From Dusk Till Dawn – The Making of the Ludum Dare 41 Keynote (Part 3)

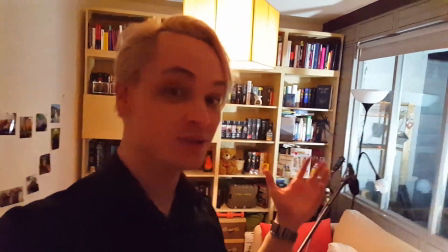(7:56)
And for that, I need to simulate the blue daylight coming in from outside.
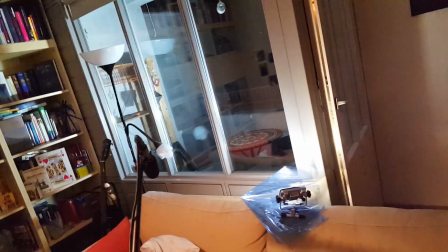(8:01)
And yeah, this is just how I do it.
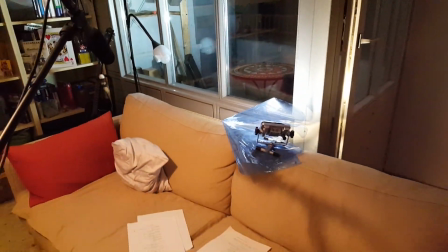(8:04)
I have this little portable instrument here and through the camera by the way it looks like this
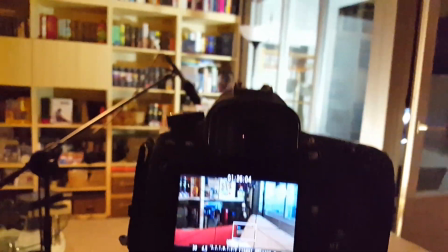(8:14)
almost convincing yes and then from the
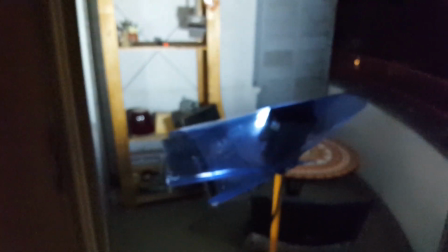(8:18)
outside here we can see that again i just put some
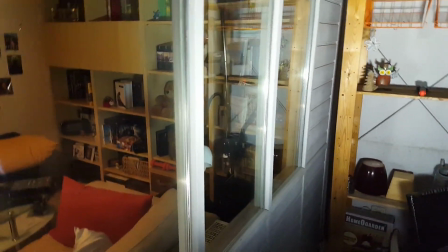(8:25)
filter on a light to make it blue and just shine from the outside into the living room so
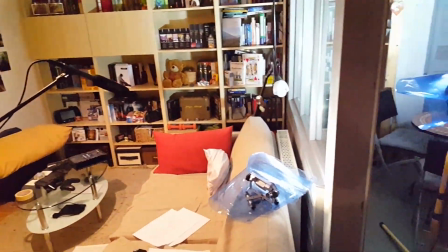(8:32)
yeah this is this is my trick of making
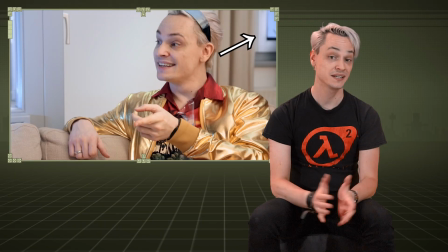(8:37)
sun where there is none but in some regards i had to come up with some unconventional solutions and of course we have some fake daylight coming through
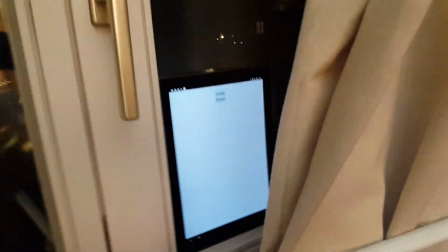(8:49)
the window which is this one here this is just a tablet in the window frame but if
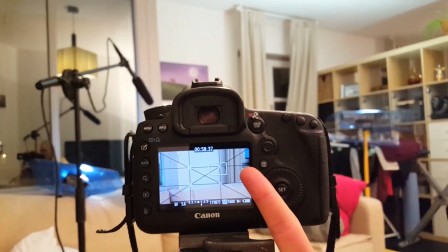(8:55)
you look through the camera shot you can see here it's barely visible from from this angle here
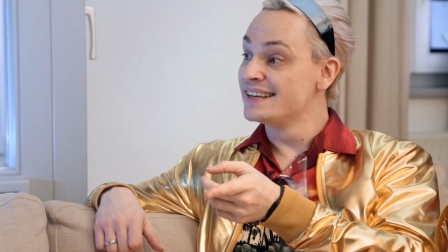(9:01)
everything Everything should look like some still blue light from outside is coming in.
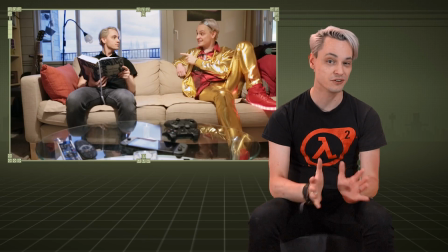(9:08)
Occasionally I had to use a little bit of magic to make a shot work.
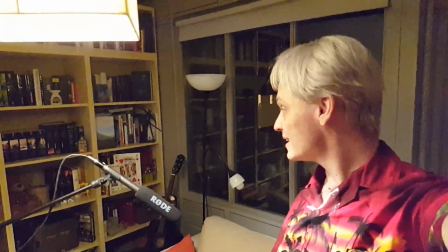(9:12)
Yeah, when I started doing this wide angle shot, there was still some skylight outside there. And when I did the second shot with the future fill in costume, the light was already gone. So this is going to be probably an editing nightmare. But yeah, it's challenging, but this is why we're here, right?
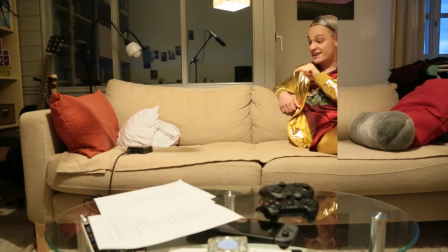(9:32)
Here's the original shot without the split-screen. But during the shoot I had made sure that future fill would never overlap the window.
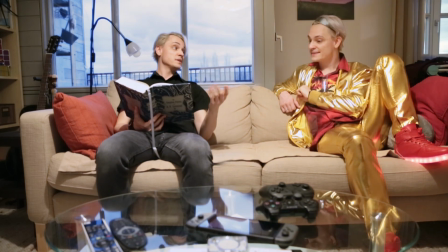(9:41)
So with some basic color correction the split-screen worked.
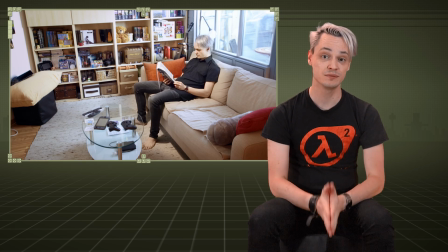(9:47)
But I had forgotten to film an establishing shot with bookish fill on the couch. And once I was aware of that it was already too late and dark outside. So let's fake it!
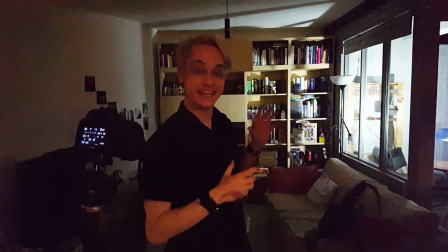(10:03)
So it's pretty dark here and I need a backplate for daylight so that it appears like there's daylight coming in from the outside.
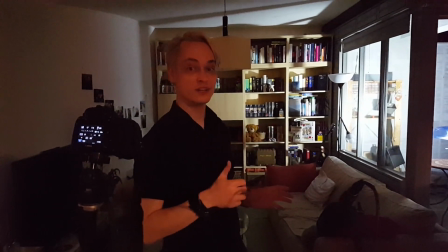(10:11)
The problem is I only have one light and it casts hard shadows.
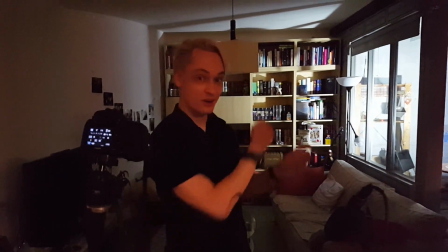(10:16)
So what I'm doing now is making a long time exposure where I move the light around so that if
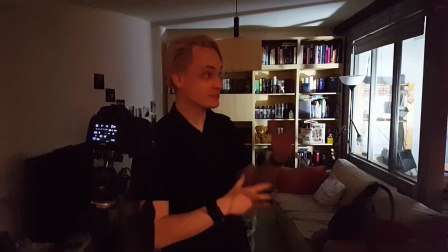(10:21)
it all blends together in a long time exposure that it looks like some diffuse blue light from the outside.
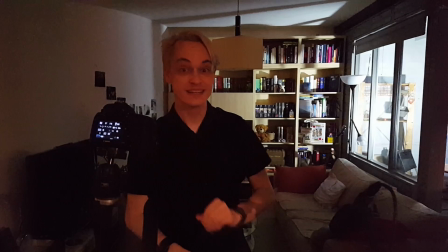(10:27)
Okay, let's do this.
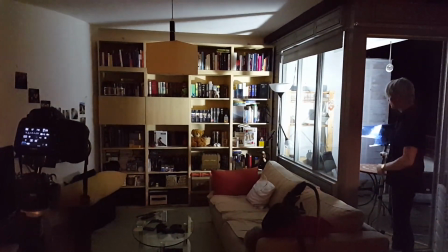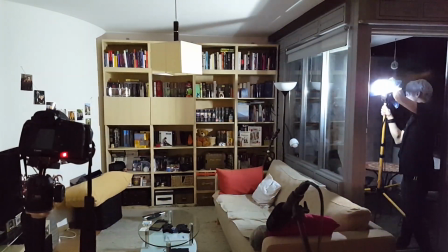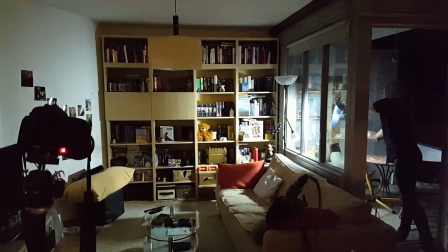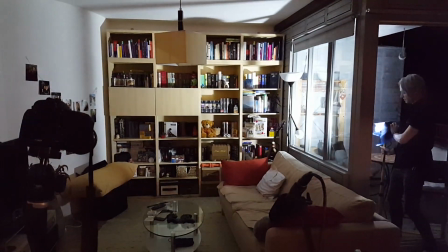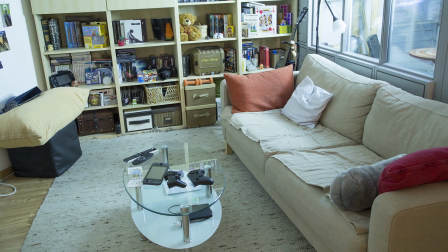(11:01)
And that's how you do it! This is the resulting photo which looks almost like daylight.
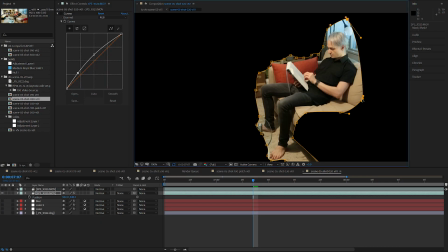(11:09)
In After Effects I cut out bookish fill from the video and put the photo in the background.
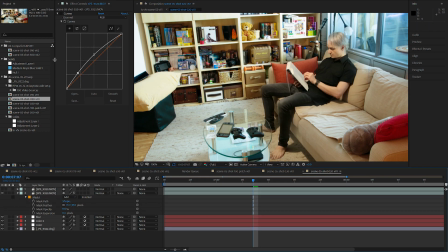(11:15)
A little bit of color correction here, some blurred edges there and presto! Daylight!
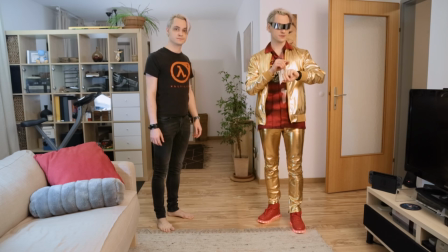(11:26)
Still, I didn't catch everything. and if you watch the film real closely you sometimes can spot the pitch black night through a window
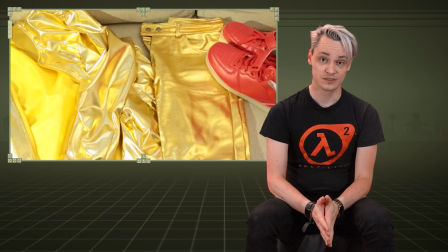(11:39)
and then of course there was this wardrobe issue with future phil's pants
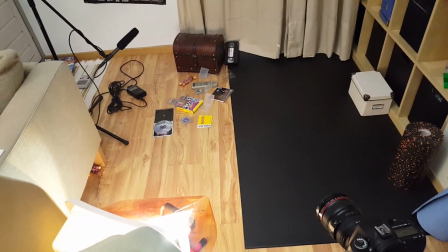(11:46)
so as i was kneeling down to the camera this happened
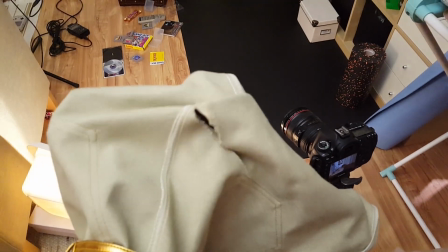(11:51)
my golden future pants ripped and quite substantially as you can
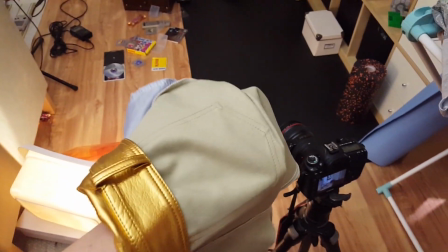(11:57)
see So this means no more back shots from me if I can avoid it.
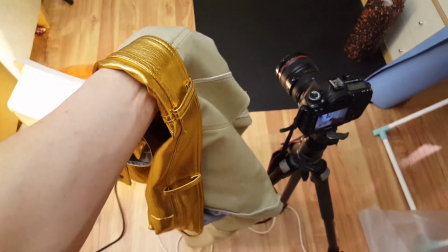(12:03)
So yeah, crap.